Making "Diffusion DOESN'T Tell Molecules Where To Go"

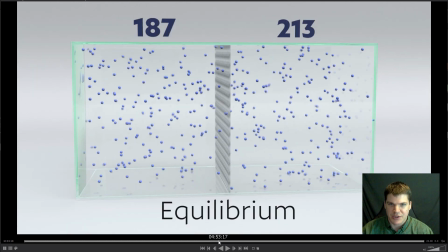So 200 particles on the left, 200 particles on the right, and I'm using that to demonstrate that a dynamic equilibrium isn't static. It's not always 200 and 200, but it's roughly the same as particles continue to go back and forth. But all I had to do was create a little expression that says,
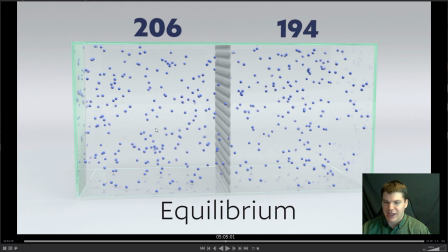count the particles that are over here and count the particles that are over here, and then put those numbers in a text,
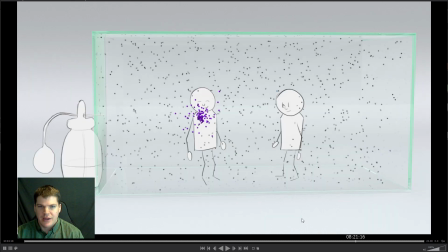object, whatever. So speaking of the simulations, this particular shot was an interesting challenge, because what I wanted to convey was the idea that you've got this false sort of representation of how molecules are moving around.
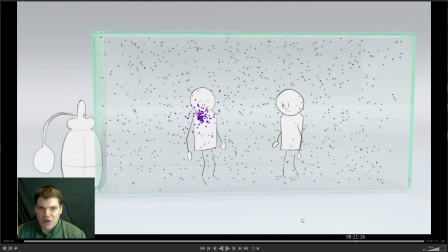You spritz some perfume and it's traveling more or less across the box, but I wanted to kind of move around in sort of a semi-realistic way, so it's almost plausible that that's what those molecules are doing,
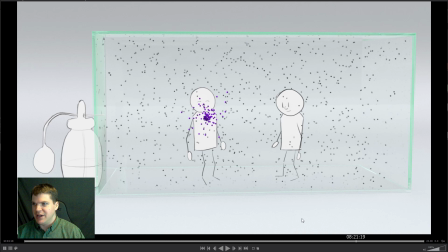but it's clearly that's not what happens in real life, because you know, the stickman is like, I smell it, and then suddenly you don't smell it anymore because it's traveled past. So at this point in the simulation, now I want the perfume molecules to actually diffuse in a proper sense.
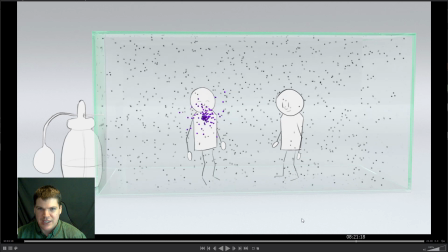So what I ended up doing was kind of creating this two-stage simulation where I have a very controlled spread, and these forces are pushing just the purple molecules. So the background air molecules are a completely different, they're a separate simulation,
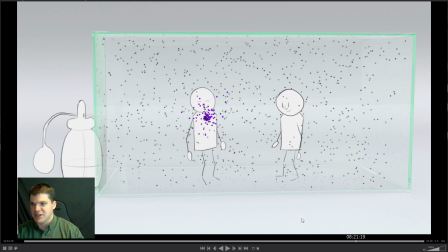and the purple molecules or spheres are a separate simulation that's more controlled. And then when we get to this point, basically I'm like capturing that state with the velocity of the purple spheres and the velocity of all of the other air spheres, whatever, blend them together,
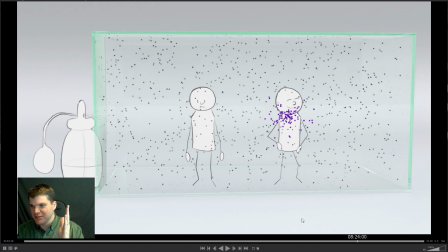but maintaining all the velocity, so it's not like this sharp, you know, obvious transition between the two states. And now at this point, I don't think you'd ever be able to see it, but in theory, the gray particles can collide with and influence the motion of the purple particles, and they also,
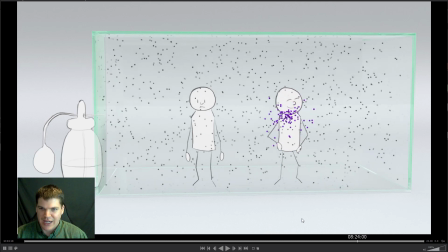you know, just kind of go everywhere. Sort of like trying to create this smooth transition between fiction and fact. Speaking of this shot, the other thing that you might have not considered
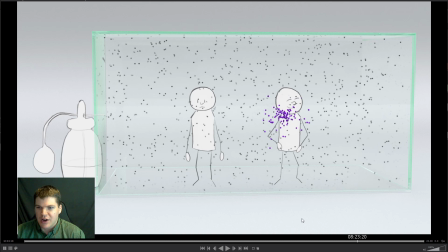is these stickmen characters are just 2D drawings, right? Yet I'm trying to put them inside the box so that some particles are moving in front of them, like most of these purple particles, but subconsciously maybe you have this sense that like some particles are going behind them.
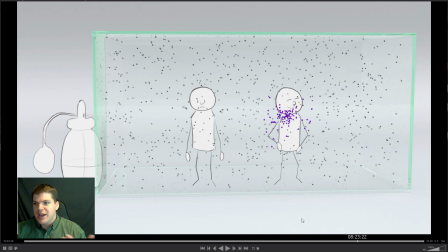How was I going to do that? Well, I could have sort of drawn them and put them as like kind of cutouts, sprites or whatever in the 3D scene at a certain depth, and that could have worked, but I ended up wanting to do the drawing after the fact,
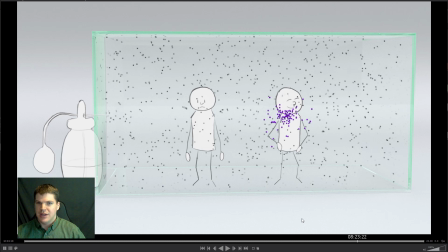after all the simulation and rendering was done, so that I could kind of time the expression changes and kind of tweak that after the fact.
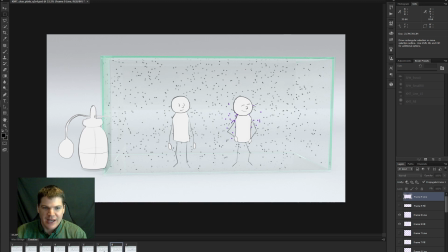So here we are in Photoshop. Basically for these shots, what I ended up doing is creating sort of like frame animations here. So there's different layers. Basically the background is just reference for me when I'm drawing, so I know approximately where to put the objects and characters.
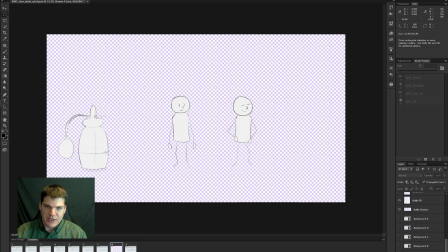So I hide the background and export all of these images just as with transparent backgrounds.
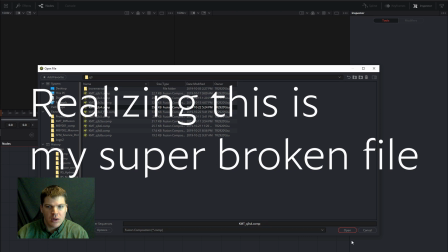Oh no. So this is Fusion.
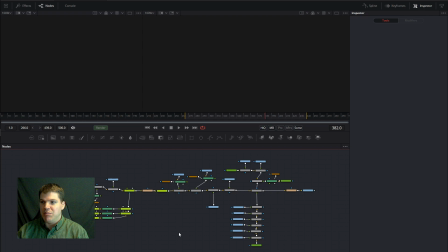This is the compositing application that I've been using. A lot of people use After Effects for this kind of thing, and After Effects is totally fine, and I used After Effects a lot, but I'm interested in doing some of the node-based compositing,
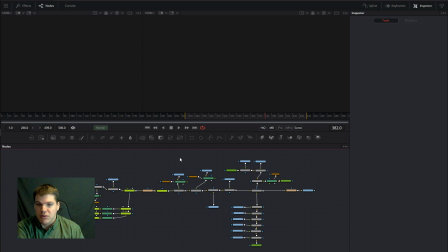and Nuke is too expensive. And Fusion is actually a pretty good tool. It can do some pretty interesting things, and I'd like to learn more about it. So I've been using it for a little while. I'm not an expert by any stretch of the imagination.